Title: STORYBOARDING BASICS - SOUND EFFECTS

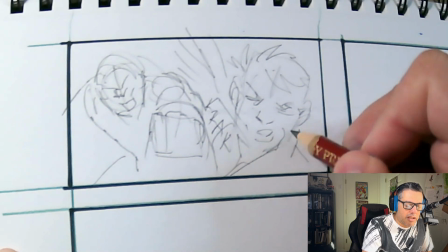We just want to establish that they're going to get a bit like this, Oh, and a bit of the shoulder blade there.
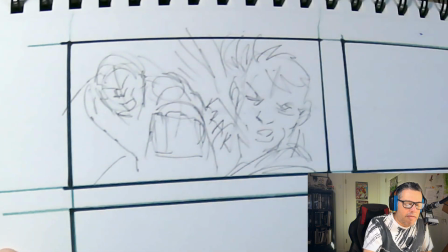So their head is turning, and we have those action lines, a bit of like that.
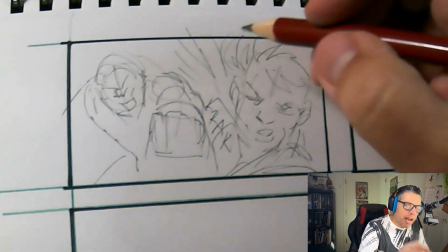So it's kind of like swiping past. And we're just gonna have like a bulb.
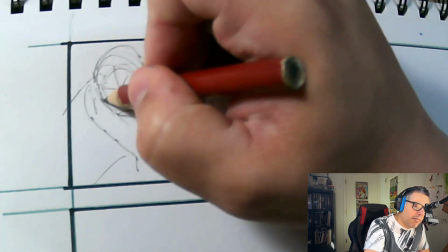We'll have like The Rock versus Jason Statham, because why the heck not?
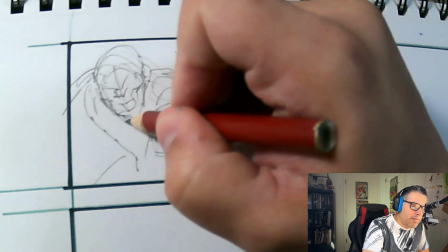I'm gonna just draw, because he's like, can't you smell what The Rock is cooking? And he's like, now I'm Jason Statham.
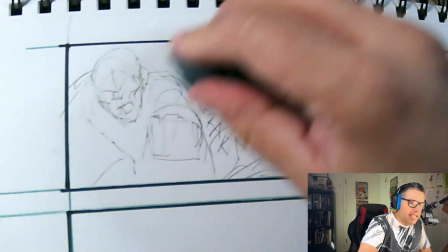So let's just kind of get rid of these planning lines a bit, since I kind of know what I want.
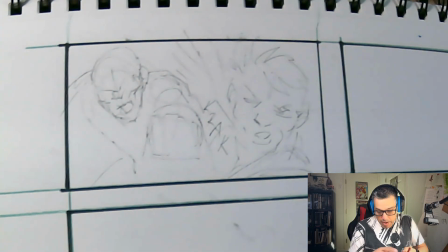And I always make sure that no matter how clean I make these lines, I'm gonna make sure that whatever I do for the lettering is going to be messier and fuzzier, because that helps it stand out away from what we're doing.
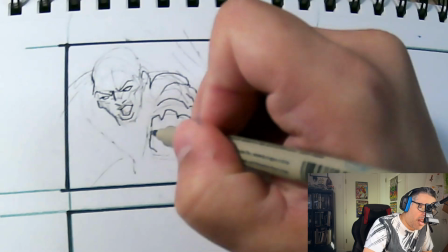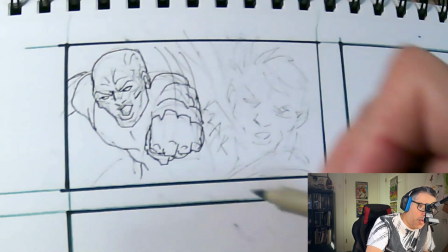this, and we're gonna go like that, just little lines like this.
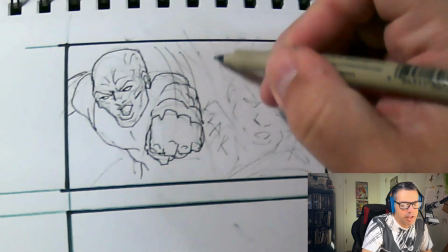And then we're going to establish that that arm has reached out and punched this guy and thrown him more closer towards that camera.
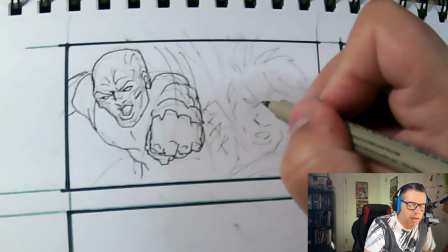So we're going to just establish that.
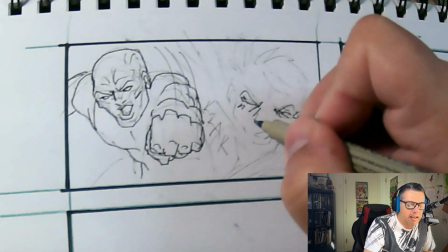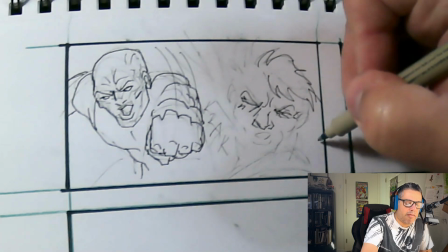And fluff that hair towards that angle and the direction the head is being turned, and a bit of messiness.
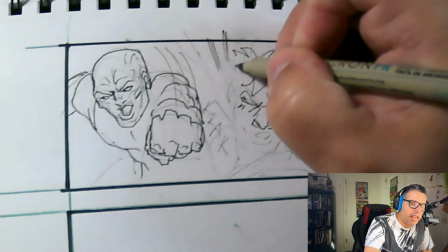And I'm just going to add like this. Action. Action.
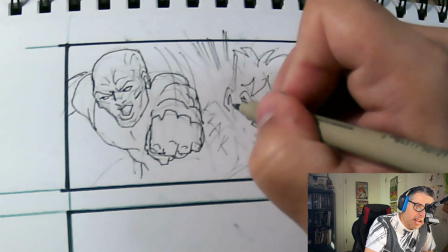Like that. Like this. Like this.
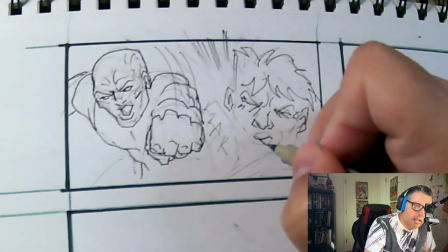And I'm going to like that.
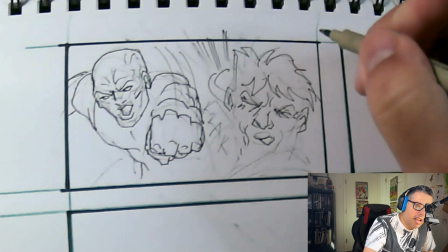Like this. His head turns that way. Arm goes this way.
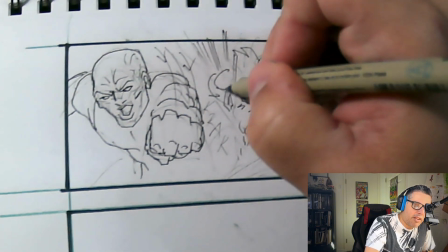Head turns that way.
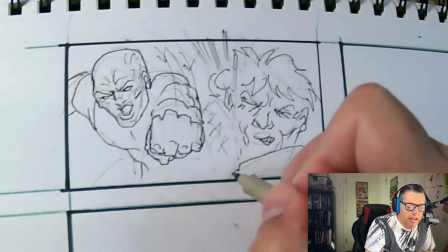Bit of the teeth underneath like this, and then establish his shoulder and a bit of a jacket like this to the side,
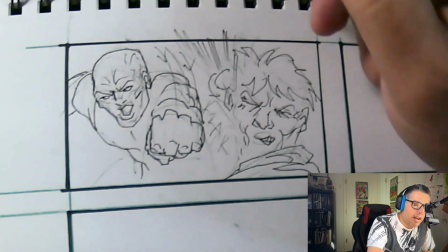because remember, it's not that we want to get his clothing perfect.
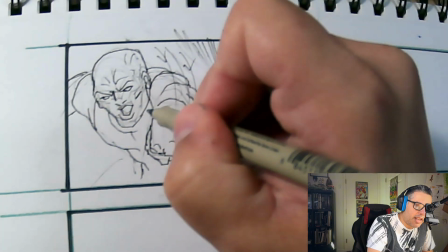What we want to establish is that this guy is being hit really hard by a very large man.
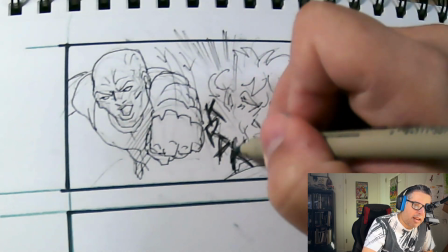Crack. Just like this.
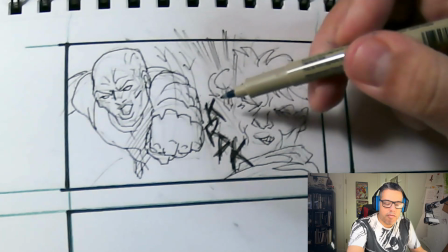It's like bigger, small to big, showing that direction of our hit and that impact coming off there.
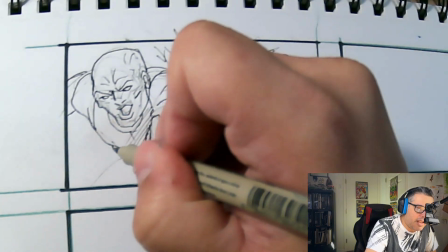So just tighten that up a bit like this. Rock should actually be much bigger here.
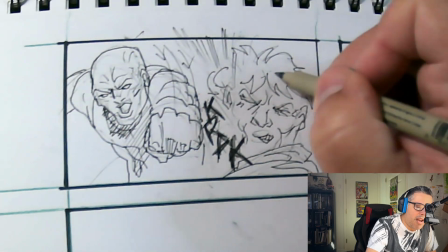A bit more shadow under there, so if there's light coming this way and he's getting hit and that way.
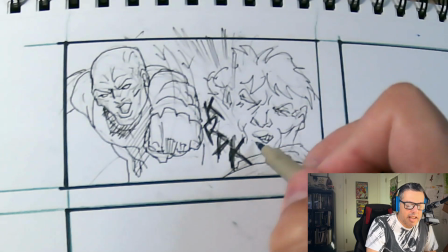So you can kind of see that. Here we go.
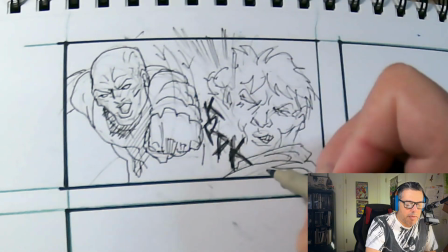Once we establish that this dude is being punched this way and we've got crack,
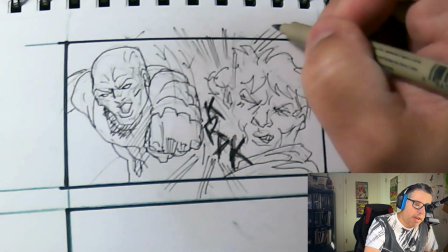and have it bounce out of the, have it bounce out of it.
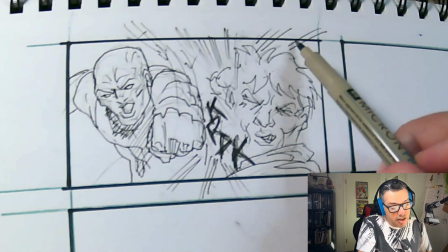It's okay. Yeah, we have the lines and we keep it inside, but you know what? If you just kind of go outside those lines and you have it pop out that way,
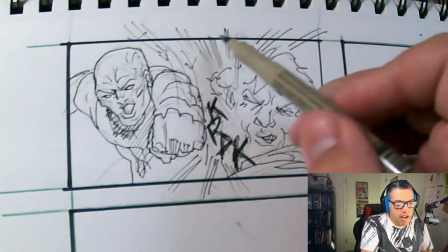I'm telling you, it's going to get people to draw it in, because your eye is drawn into where the action is,
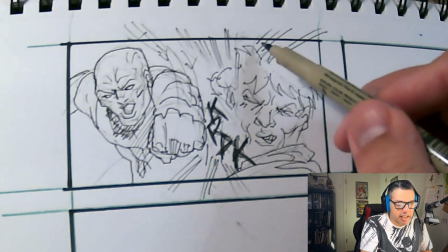and it's so explosive a punch that it's throwing the action lines past the border.
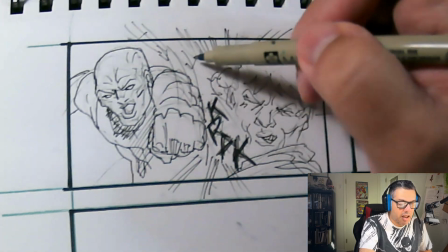It's going to be, that's a huge impact. We've got the action lines coming outside of the border.
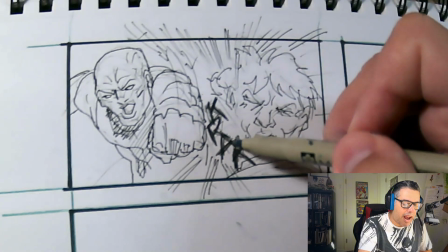We've got fuzzy writing that says crack, spelled incorrectly because your eye is drawn to that.
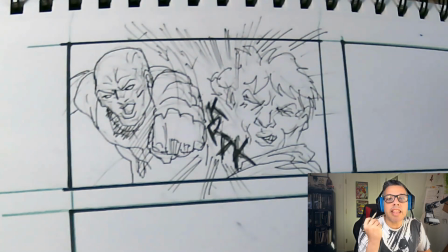It's drawn to, it's spelled incorrectly, but you get the impact of the hit of the punch.
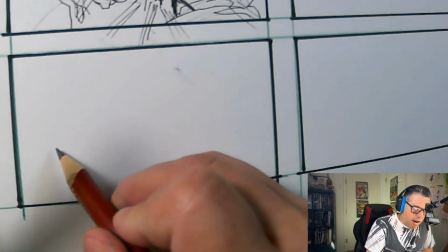So in this panel, what I'm going to do is I want to have like a car drive away.
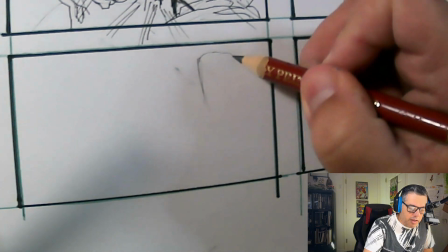If someone is oh no, the bad guy got away.
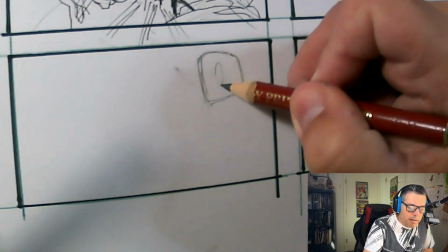Establish our person.
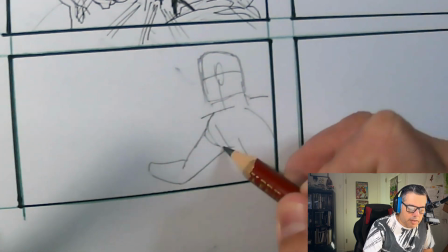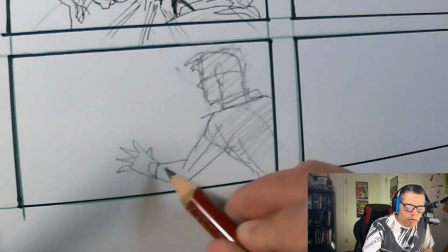Just like this. That's it. I don't even put, when it's an over the shoulder or someone isn't the real focus, but they're in there, I call it dirty.